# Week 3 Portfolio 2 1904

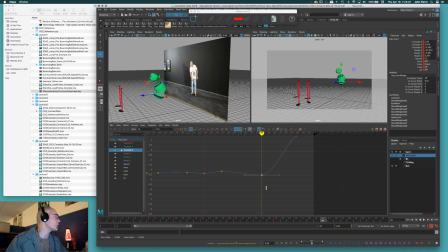So if I decide, hey, when he squashes down, wouldn't it be good to bring his hips back in space? I can just design that right here and say, yeah, let's do that. Okay. So then even if I'm looking at here, maybe when he opens up this way,
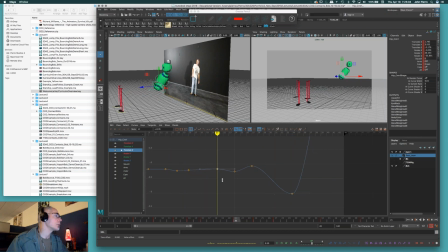kind of like that, maybe that's why these hips can come slightly forward. And then I'm going to start to anticipate. So yeah, maybe they would kind of drop a little.
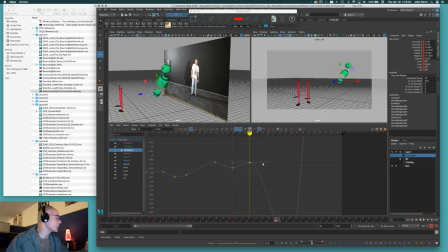And then here they're going to drop down first. Maybe I'll just keep them quiet or even flat. Maybe be a good idea. I keep them flat here. And then he'll pull forward into that, and then his hips will tuck back there before they start coming forward as he pushes off.
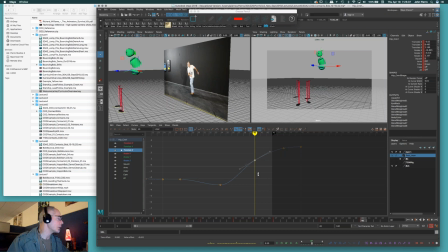Even here, maybe then I can calm that down a little. Pop and go, all right? So I look at the Translate X. This is the one where I was wondering why I had too many reversals through here.
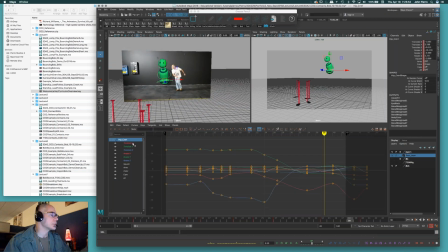So this is the side to side, right? So looking at this, let's make sense of this one, right? Characters here, not much movement, right? All of a sudden he's gonna come back down.
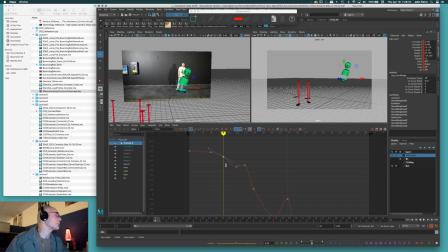That's the anticipation. So even the anticipation, maybe I hold him more quiet or even go the opposite way to the right. I think I'll just hold this one again quiet for that. I think I do enough with the other tilts in the Translate.
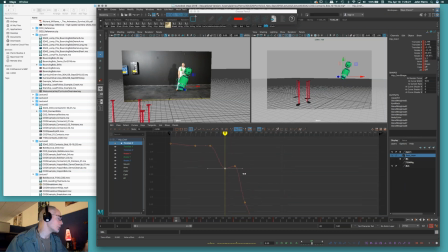And then it's gonna start to come up. Why does it, when it starts to come up, it comes, you know, to the left farther here. The more I pull this down, the more he comes to the left. So what's the sense of him going farther left and then right and then left again?
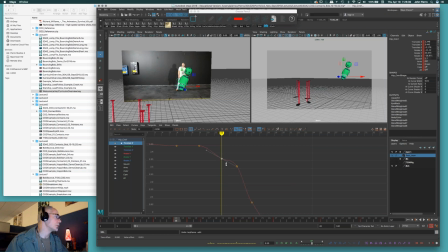So why not just, because it's a slow out anyhow, so. Or no, it's not really. but might as well keep it smooth. It doesn't make sense to change it. Unless for some reason I wanted this to push more to the left here, which I don't think I do anyhow. Boom.
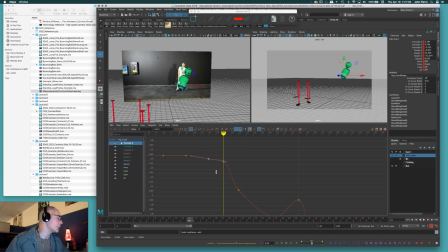Actually, that might be an interesting thing, just to hold this more quiet through here. So after the hit, it's going to pop up to the right and then kick out more to the left here to have that hip kick out to the side. Boom, right there. Pop to the left, right?
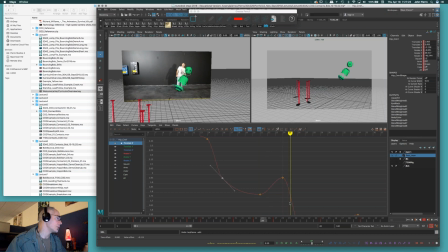And then here's my anticipation. So I don't mind this reversing once again and coming to the right for this anticipation. As long as there's a reason for it and it happens in a fairly smooth way, I'm okay with it. But then I'm going to reverse here and here again, so let's see why. This is me coming down,
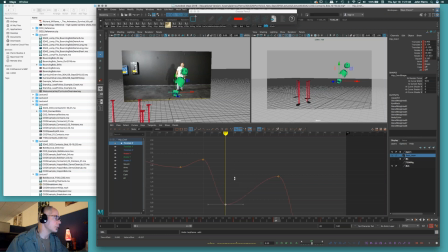or I should say to the left here, coming over it here, which is my pull to stretch down. But then I rock to the left here, and actually that kind of works to pull my character
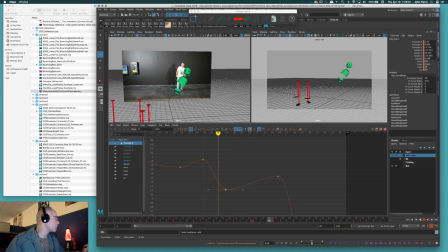over here, and then to roll back here and pull my body in. So actually that's a good build. That kind of just happened. Serendipity, you know, as far as building this thing. And I don't mind that because it helps with the roll of pulling the upper body forward, right?
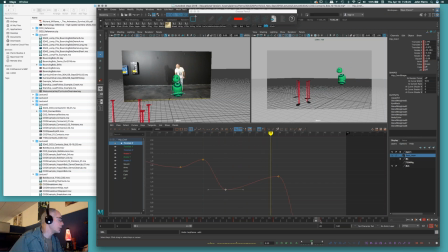And arcing the hips around and down into the squash pose, which they're going to fall back like I just created, okay? So I'm okay with that. As long as it makes sense, you know.
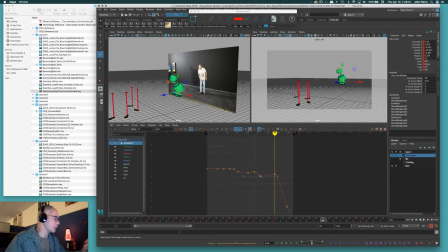But that's the idea of coming in here and just getting rid of what you don't need to, or smoothing out what you shouldn't. Even in here, it's like, what's the sense of just leaving this and this and this? Why not just say, you know, this is going to be a minimal tweak just to do this and keep that smoother?
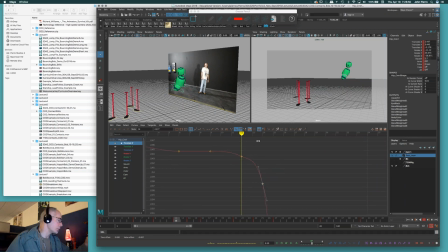Or is it too that maybe this needs to move a little farther just so it smooths out here?